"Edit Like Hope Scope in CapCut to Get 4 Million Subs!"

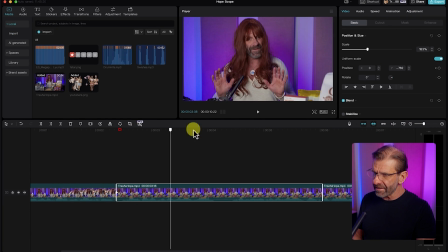I'm going to set a keyframe for position only and Until I get to this middle section I'll be going down slowly and this is only just a little bit of motion and interest throughout this section of the clip Because there's not much else going on so I'm just going to go down as
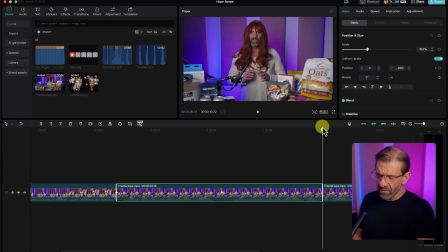much as I can and then at the end of the clip I'm going to go to that last frame and then go back up to my head's at the top it's going to be very subtle with her video there were horizontal lines so you could tell that she was going up and down
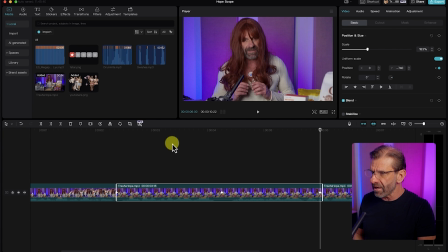here there's only vertical lines it's going to be really hard to see but we're just mimicking what she did and it looks like this some of these youtubers you
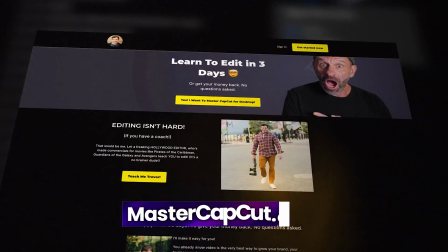might love some of these youtubers you might hate but if you'd taken my course edit with trev and master cap cut you would already know how to do everything i've shared with you so far so you should probably take like 10 years off your learning curve and check out my course edit with trev and master cap cut there's a link right here and there's a link in the description below for the next section hope does a little zoom in zoom out thing to do that it's just more keyframing position and scale remember a keyframe marks the beginning or the end of a change in a property a property being scale the size or position where something is and keyframes are super important to understand because they are all over the place in any editing or graphics program it's kind of the basis of editing so understand this so the properties we're going to change right
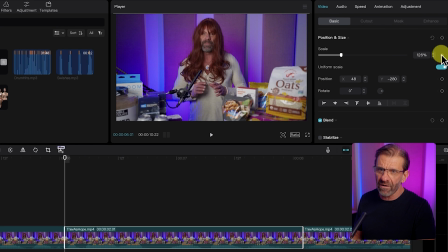now are just position and scale again so i'm going to set a keyframe for scale right here and position right here I'm gonna go forward about nine or ten frames to go forward ten frames I hit shift and the right arrow and I'm gonna go back maybe two frames or maybe one frame right there and I'll set a keyframe for this guy and then I'm gonna go forward the same I'm gonna go for ten frames back a frame or two set
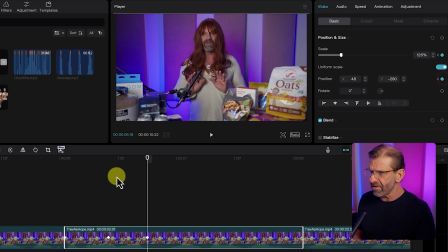another keyframe for both of these guys here I might have missed a keyframe here did I miss one yeah I missed it look at that you can tell because I'm positioned on it and there's no blue dot here and all I want to do is get a little bigger here just quick pop
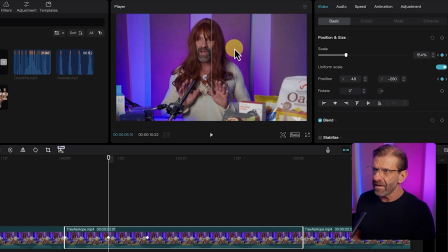in pop out like Hope does but same place and I want to make sure that I don't move the x-axis. I just want to go up and down so I'm just going to check all of those keyframes by using these arrows here just checking position oh there it's at 48
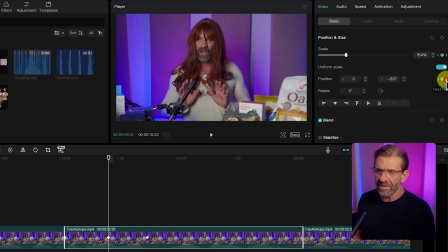that's not great how about at the end 48 0 and 48 again so I want this guy to be 48 as well so
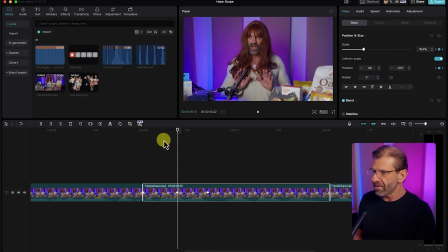I'm just going to type 48 and I'm going to make sure that things work from here to here.
I hate but they all have one.
That's all we need to do and what I'm going to do is it's just quick pop in pop out so you don't really need to do the uh
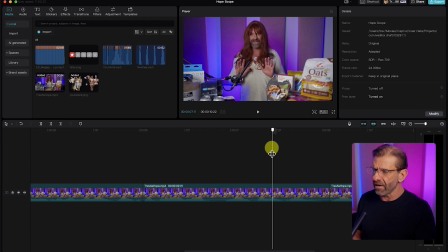curves if you don't want here you can if you want a different kind of look but that's all she does right here bam if you've learned even one thing in this video so far go ahead and hit that subscribe button and whack the bell that's how i know that you like these videos it's literally my only source of self-esteem for the last section notice that hope had one star reviews behind her but before we do that
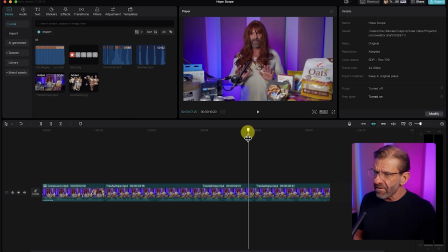i want to scale this guy up a little bit because here it's just a jump cut and if we scale it looks a little more natural So I'm going to scale this guy up to like 150 just by typing 150 here. And I'm going to drag me down a little bit so that my head is not touching the top like that.
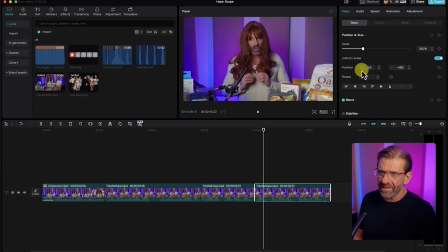You'll notice that the x-axis went to 42 because it went side to side a little bit. We want to remain consistent with the prior clip, which was at 48. So I'm just going to click on this guy and just type 48 here. Bam. And that's about where I want this to be.
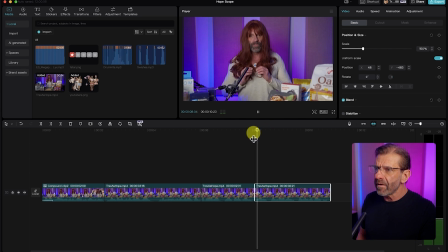And now we want to have those stars appear behind me, which is super easy to do.
Brutal. One star.
So when I say one star, I want the clip to appear.
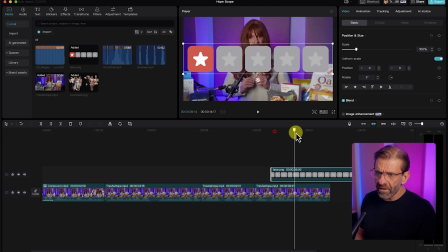So I'm just going to click and drag one star down here. And then I'm just going to go to the end of me speaking and get rid of the rest of this by typing what letter? The letter W. It'll add a cut and delete all of that. And I'm going to slide over a little bit. So this is a little bigger and more centered for you.
And brutal one star reviews.
Well, the one stars are way too big and they're covering my face.
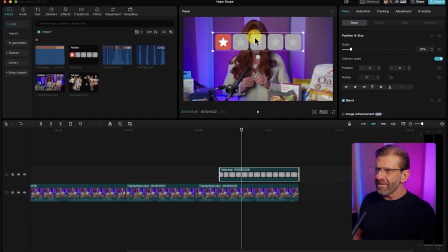So let's drag them up to about here. And then let's go ahead and make me go away.